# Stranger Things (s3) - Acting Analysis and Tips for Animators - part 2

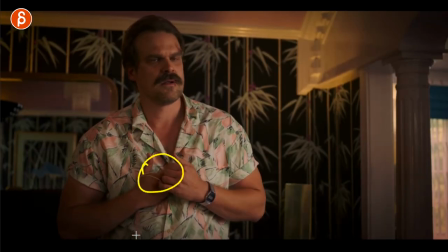[3:56]
you just end the shot right there but again if you have a prop and it's something that maybe he picked up off an office area this could be a
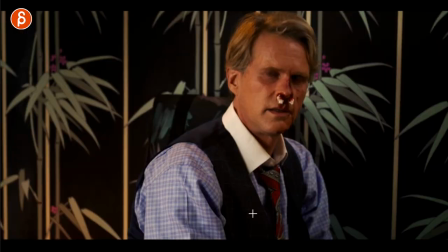[4:03]
funny added extra moment again to add character to this to really emphasize i don't like you and it's a very you know big visual
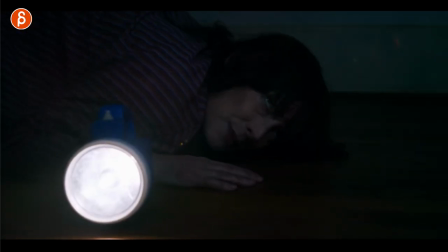[4:11]
cue boom i hate you and i'm not done with props because this time it's this moment here so your
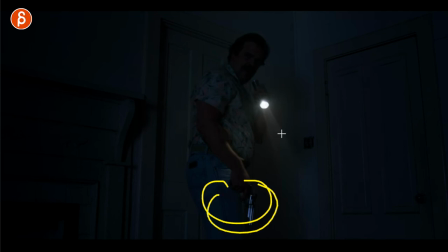[4:18]
character might not have a gun i mean my character might be holding you know i don't know a laundry basket and like something else detergent well i don't know and maybe they need to do laundry in a room that's dark but what i like about this is that because the flashlight is in his mouth because he has to hold it like this a it
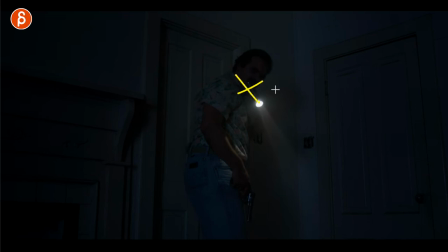[4:32]
nixes your lip syncs it becomes more pantomimey and imagine maybe a character has to look at two specific spots in terms of light they need to put light everywhere that to me gives you an opportunity to do some more exaggerated looking around and more exaggerated pantomiming and
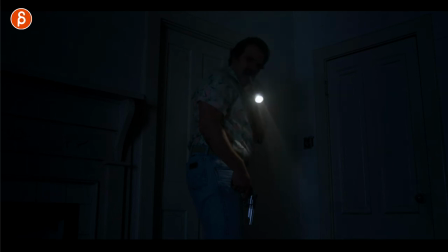[4:47]
gesturing because of the prop and in this case a flashlight in his mouth and to me it's a bit more interesting than having a flashlight in his hands and it's doing something that's a bit more generic and something that's a bit more expected.
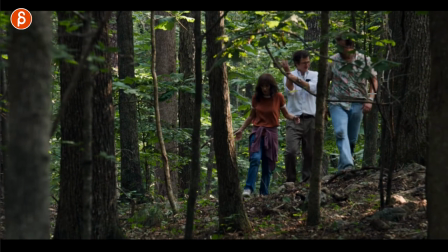[4:59]
Now going back to environments if you watched my previous FNAs you know that I'm a big fan of putting people into environments in different sets. A surface that's uneven like this will change your pose it will give you asymmetry it will give them something to do in terms of changing the path and not
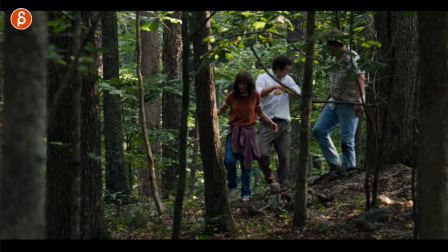[5:13]
making it too even and too normal or just too and again like i said before too expected and the same thing with stuff like
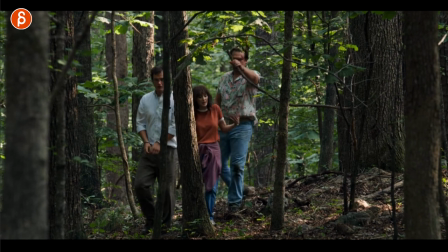[5:20]
here right so because this is in his way he has to bring up the arm puts it out of the way you get past it this already changes your pose it changes the you know it takes away from the twinning it adds more contrast to the pose and asymmetry and it's not something
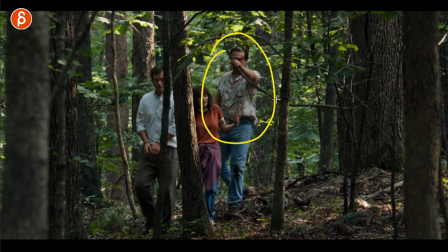[5:34]
huge but again it adds more interest and it puts the character also in a scene where the character interacts like the character is part
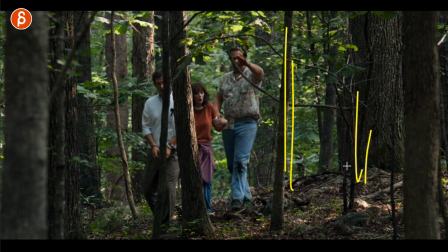[5:42]
of the scene they live in there it's not something where i just added props but it might as well be an empty room because the characters don't acknowledge the set the heat the light or the environment to me this brings them all together just makes it a bit more it feels more
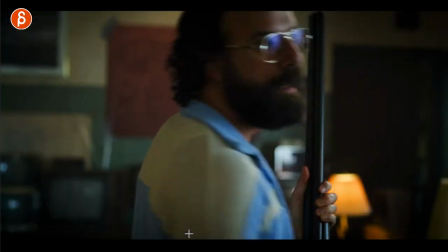[5:55]
like they live in that environment this one to me is all about gestures where you want to add one more thing to a scene so this is where he says
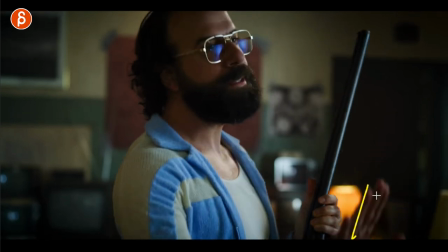[6:01]
wait you can see how he mouses wait and you might argue while he's acting out words sure but every now and then especially live action it's a bit more common but you can have wait and this is your scene you know maybe this is your lip sync it's a very short assignment or
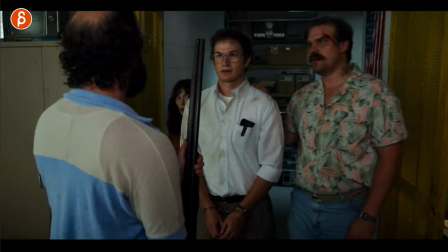[6:14]
exercise you want to do character says wait but what i like about this is that is how he ends it so this could
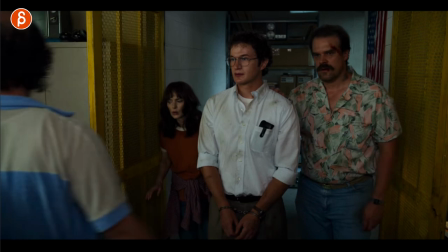[6:21]
be a bit more generic but you can add one more thing to give your character a bit more quirkiness or something a bit more special what is she doing i
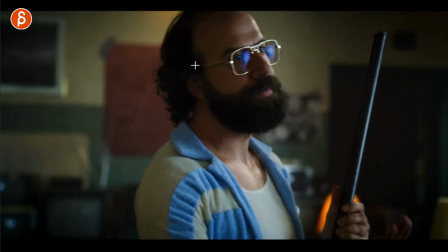[6:28]
love it she has always some great expressions and faces there but i love just this i love that this becomes we add this kind of generic into something that's a bit
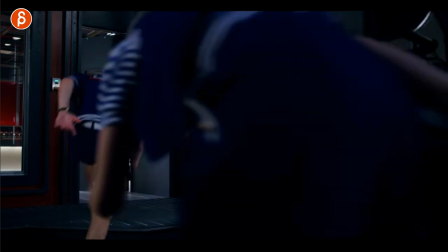[6:36]
more specific with this character and speaking of hands here's this moment where Harrington stops the door and and coming in so I'm
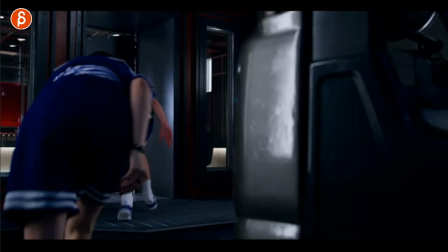[6:44]
showing you this because even if you shot would just be here right you start not this but here the door would come close and you got that moment of
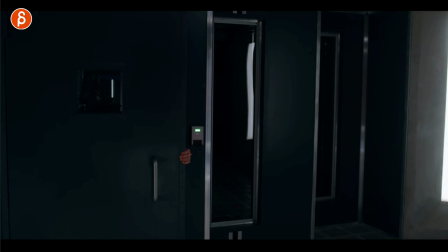[6:52]
surprise but also the contrast of timing is cool you got quick pause right there's nothing going on here and then a slow entrance so it's not quick quick quick it all has different sense of timing there so watch this kind of slow quick stop pause and
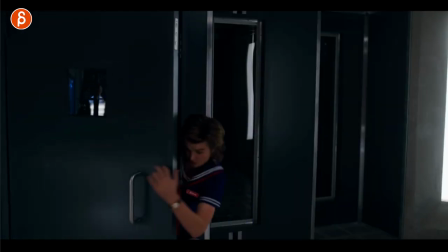[7:07]
slow coming in also from a shot point of view it's kind of interesting you come in here you can show a bit broader mechanics you can imagine maybe the character is
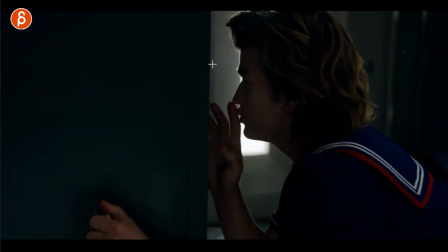[7:14]
standing to show a bit more of your character and then cut to this where it's a bit more close up and you can show off some facial lip sync
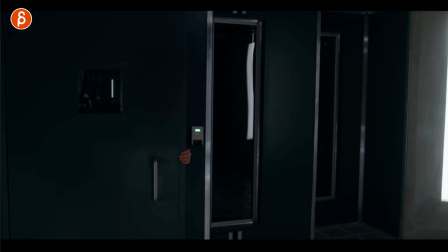[7:20]
or pantomime and this is all pretty short so this to me would also be interesting in terms of cutting up the shot and showing different things different skill sets in terms of the animation but anyway going back to this i just love the timing it's very animated pause and coming through it's great contrast and boom that is it part two there's part three coming but for now that is it and if you like this you know the spiel like and subscribe if you want to i upload almost every day so hit that bell button for all the notifications in case you want to get notified and as i always say if you feel like this is interesting i would like to apply this to my own shots i have a workshop link in description you can sign up at any time you can start whenever you want and we can work together on your shots. I mean, I can look at your shots, I can critique shots, we can have a discussion about your shots, all that good stuff.